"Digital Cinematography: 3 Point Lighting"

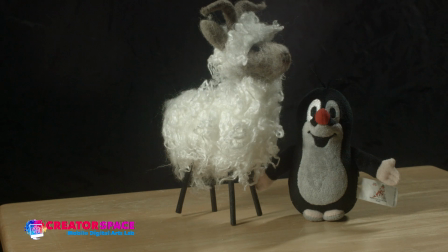[20:25]
So because it's the backlight and key light only, we're not getting a little bit of the fill on the penguin on the screen right, or his left side, I guess, of his face. So it's not hurting it though, and it's pretty neat.
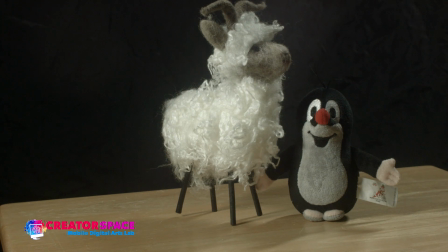[20:44]
So this is the combination of the two. So really what's important here is with the 3-point lighting is we're able to kind of do different combinations once we have the 3 set up. And that's the really cool thing, is that you don't necessarily even have to end up using all 3.
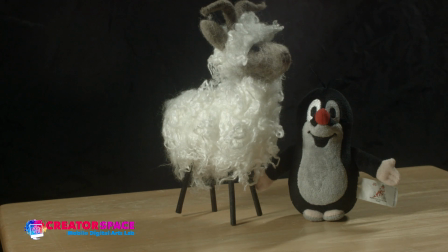[21:01]
We can just determine that we want to use a key and a backlight just to do that background separation and a little bit of the main front side lighting, I should say. Right, so that's really cool.
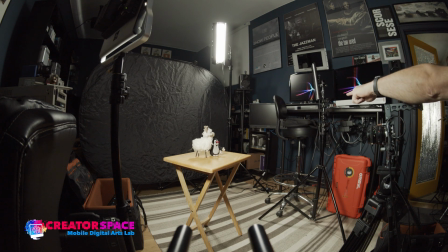[21:14]
So again, we have this light's totally off. We just have the key and the background.
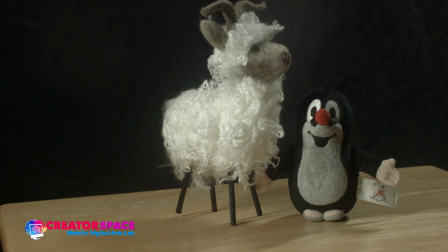[21:19]
So that looks pretty neat, right? So that gives us a nice looking image as well, right? So that kind of takes us through what the 3-point lighting can be. So let's do another combination and just have fill only.
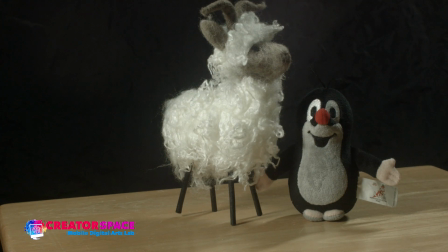[21:37]
Okay, and we'll do that kind of combo. So we'll just turn that one off. So I'm going to turn the other ones off. I'll leave you on this angle so you can see. So I'm going to put the fill to 100%.
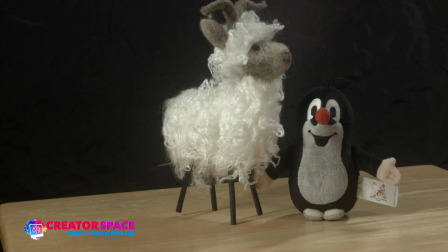[21:48]
Okay, and I'm just going to turn this light off, the key light. Okay, so we just have just the fill.
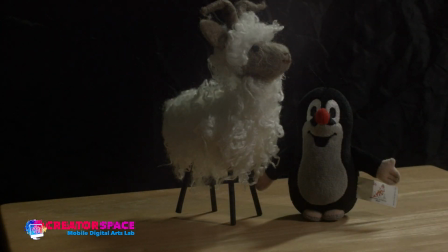[21:56]
And I'm going to turn off the backlight as well.
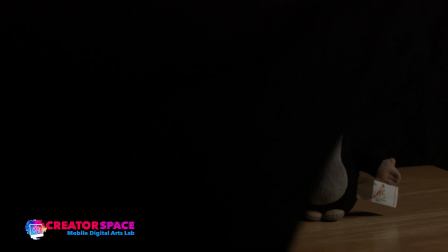[22:00]
Okay, so now we have this kind of a mood, right?
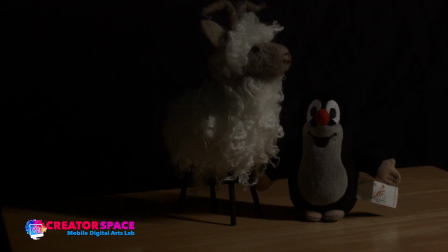[22:07]
So it's a lot moodier. So that single light and the fill light, that's the least strongest light out of all 3 that we're using, creates this kind of a very interesting mood. But again, now the penguin totally disappears.
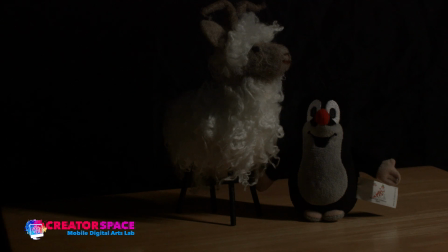[22:23]
It's hard to see the outline. And again, with a subject like the goat that has the fuzzy fur, a lot of bouncing light is happening in the fur, the separation isn't too bad.
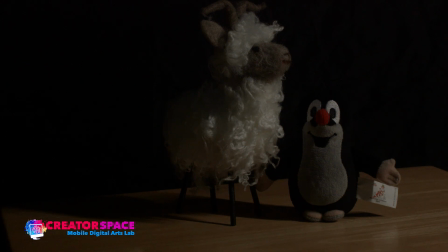[22:35]
You can still get an idea that the goat's in front of something. But the penguin really starts to blend together into that background and foreground, right? So that could really be an issue, right? So that's kind of an interesting aspect.
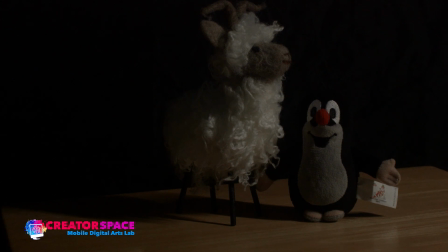[22:50]
So that's only the fill, right? So now let's bring in the key light.
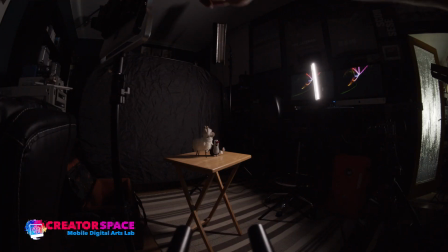[22:56]
So I'm going to pop. So what it is now we're going to turn this light on. So I only have that fill, right? You can see what it looks like in this ultra wide. Okay, so now I'm going to turn this one on.
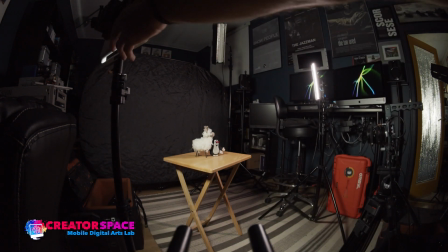[23:08]
Let me just get the battery on here. There we go. So now that's on. Look how right away that pops.
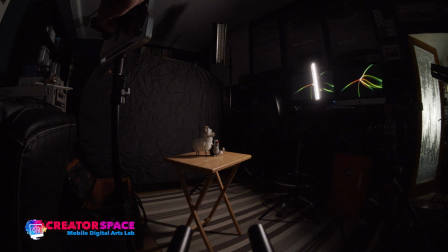[23:13]
What I'm going to do is just dim it down and just put it up to like 10%.
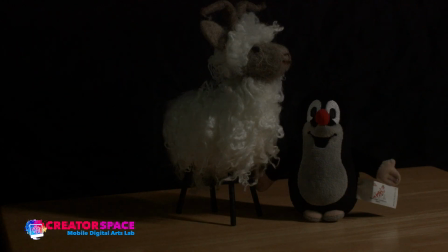[23:19]
Look at that. So from totally off, I'm going to start to increase a little bit.
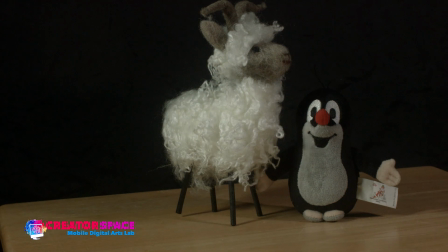[23:25]
And this is the great thing about the dimmable light. We can see by raising it all the way to 100%, it gets really bright.
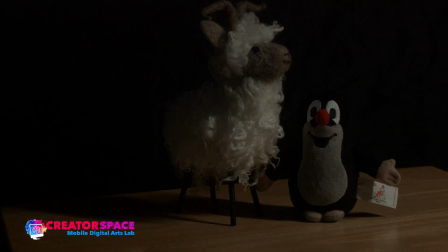[23:35]
But I can go down to almost off. It's just on.
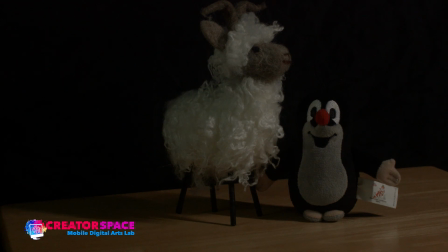[23:40]
And that key now becomes the fill light, right?
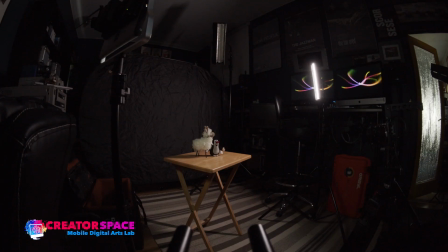[23:45]
So the roles have been reversed, because now what's happening is this fill light is the strongest, and this one is 20% of what that one is.
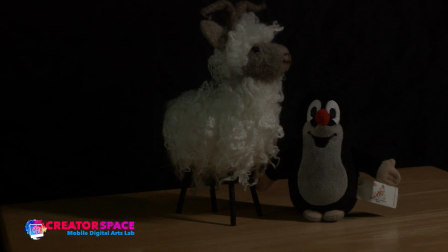[23:58]
So now just a little bit of a fill, right? So the roles can be reversed, but the positioning is still there to help us, right? And then again, we have our backlight, and you can see how crucial it really is for that penguin to separate.
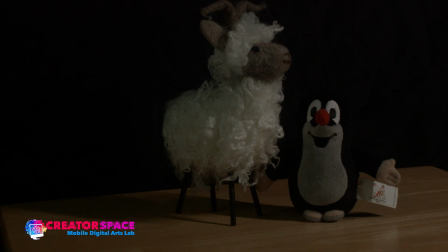[24:12]
So again, that could be, if you're doing product shots, based wardrobe, time of day and stuff. So, people that have black clothing on, or if it's dark
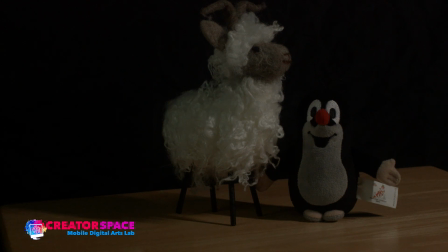[24:27]
products, something that's like a black plastic or something, really hard to differentiate it if there's a black background too.